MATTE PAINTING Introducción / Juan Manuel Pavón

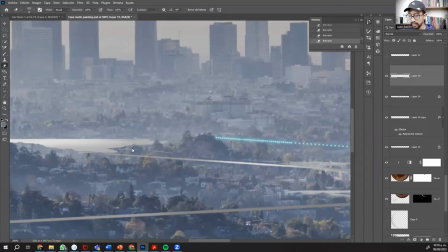(42:06)
y ahí pues el trabajo es un trabajo de detalle por ejemplo aquí le puedo poner este árbol que este árbol está cubriendo ese laguito aquí este árbol así
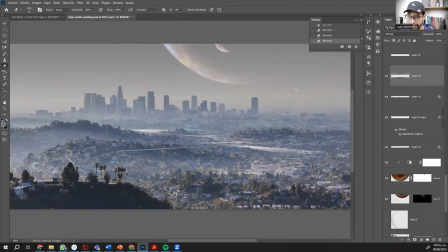(42:14)
y así se van con detalles y a la lejanía pues es como una técnica impresionista a la cercanía se ve mucho el detalle pero si
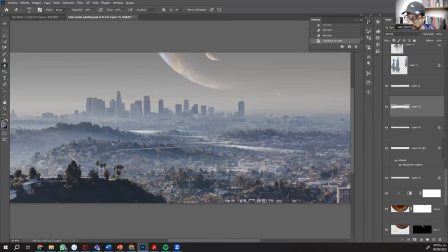(42:22)
te alejas pues puedes ya ver que funciona bastante bien y así me voy colocando algunos elementos
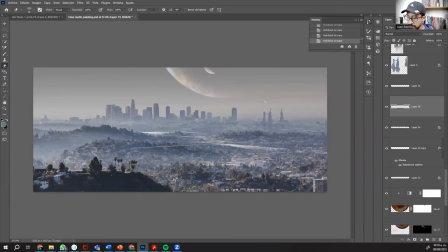(42:29)
en torno del escenario luego pongo estos edificios que es con estas técnicas de extensión de set igual puedes tener por
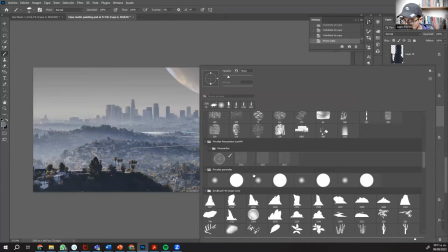(42:38)
ejemplo algunos edificios hechos ya con pinceles que tú hayas creado o que hayas descargado o que
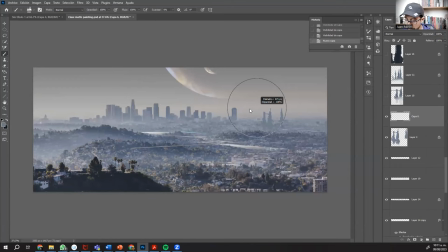(42:47)
hayas comprado y con el mismo valor tonal pues puedes crear por aquí un edificio y ya una vez que creas ese edificio pues tendrás que integrarlo al ambiente
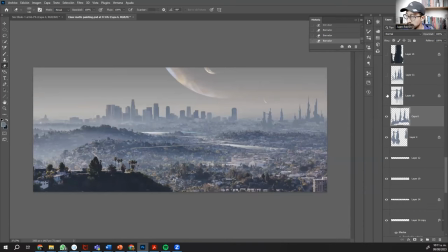(43:00)
y bueno mientras más detallitos pongas pues más creíble va a ser todo esto luego continuamos agregando edificios por varios lados, cada edificio va a tener un tono más oscuro conforme se acerque a la cámara por un efecto que se llama perspectiva atmosférica
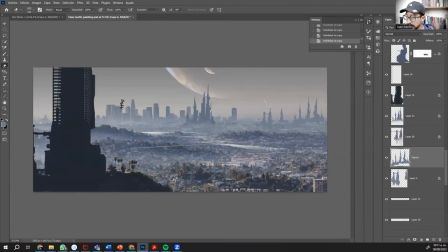(43:16)
los que estén más adelante van a ser edificios muy grandes
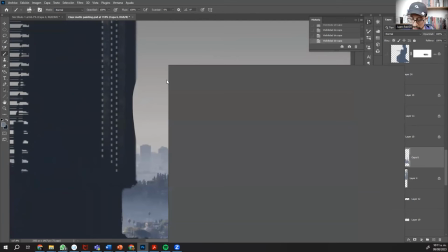(43:20)
aquí voy a poner unas lucecitas las lucecitas se hacen muy sencillo tú vas por un pincel que tu pincel sea
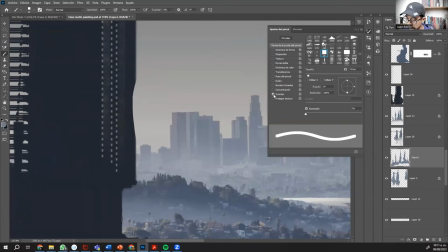(43:27)
un pincel cuadrado por ejemplo este y en los ajustes de los pinceles le vas a pedir que no tenga transferencia, que no suavice nada, en la dinámica de forma la vas a activar y le vas a poner no, mejor sin dinámica de forma,
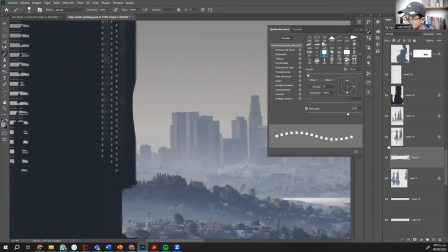(43:43)
vamos a desactivarla más bien directamente aquí y le vamos a cambiar el espaciado y ya una vez cambiado el espaciado, pues puedo yo generar vamos a crear una capa nueva y esa capa nueva la voy a poner aquí encima del edificio y puedo generar estas ventanitas, ¿no?
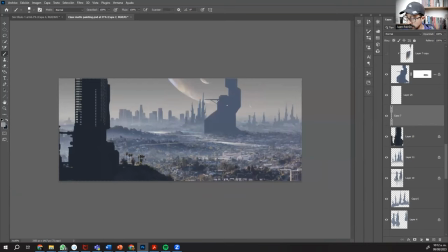(44:03)
Entonces, bueno, ahí voy pintando esas ventanitas, agrego otros edificios, a esos edificios les pongo algunas texturas para darles volumen, esa parte es muy importante,
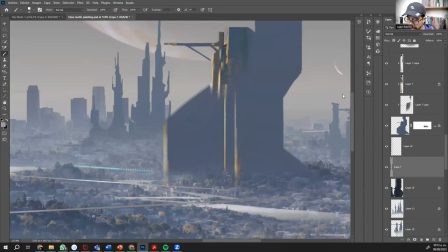(44:14)
vean, sin el volumen se ve plano, pero con volumen, entonces ya se siente que esta es una estructura tridimensional, ¿no?
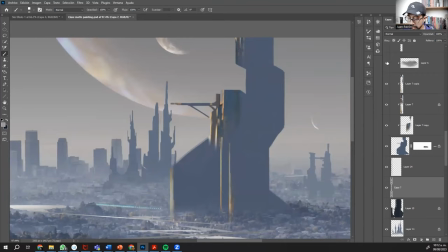(44:22)
Elementos, y son solamente líneas así impresionistas, líneas de luz, ¿ok?
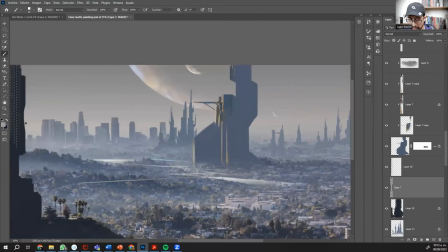(44:28)
Vamos a agregar un poquito de luz en este lugar porque yo quiero que la luz del sol venga de este lado, entonces tiene que iluminar un poquito esta zona y bueno, pues más elementos aquí pongo un punto focal, algo brillante puede ser que ahí esté reflejando una estructura o está sucediendo algo, una explosión o algo
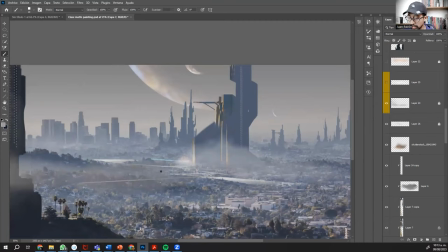(44:48)
porque quiero que ahí se dirija un poco la mirada entonces contrasto las zonas donde quiero que vaya la mirada no contrasto todo,
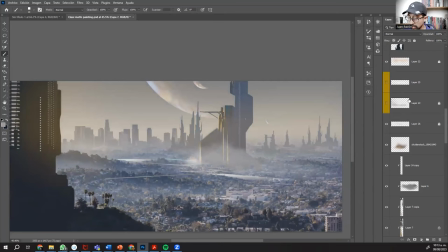(44:54)
solo las zonas donde quiero que la mirada vea Y ahora vamos a generar una atmósfera cálida
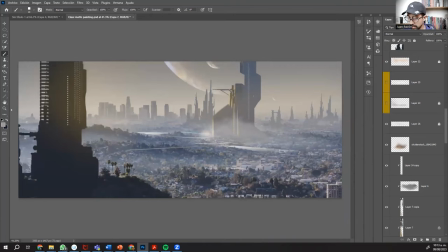(45:00)
para darle esa sensación de luz entrando, del sol cálido, de atardecer. Que no nos pase la imagen del dragón, que esto era cálido, pero que lo demás no tenía ninguna relación. Aquí este cálido se ve reflejado, estos reflejos cálidos con este cálido que estoy colocando.
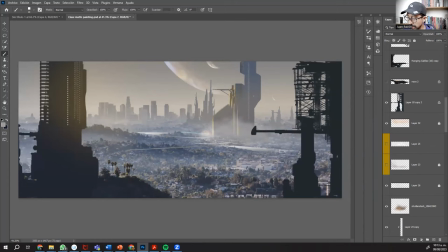(45:19)
Aquí estoy colocando algunos elementos en primer plano. para crear estas estructuras pues es muy fácil, con pinceles que tengas ya de stock, pues puedes ir generando con los tonos más oscuros
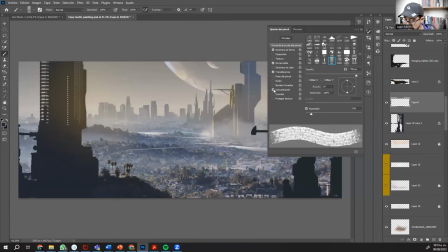(45:34)
a este pincel le voy a quitar todas las características que tenga como transferencia todo, le voy a quitar la dinámica de forma y vean, se crean
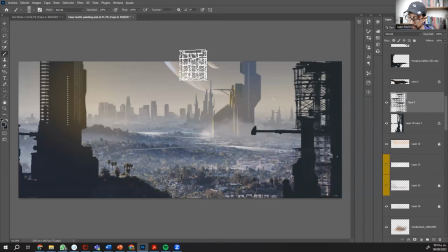(45:46)
estos elementos por aquí voy a ir generando pues como estructuras
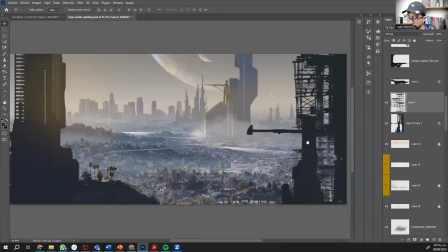(45:54)
que estén por ahí medio no sé, como de una ciudad que está como en construcción apenas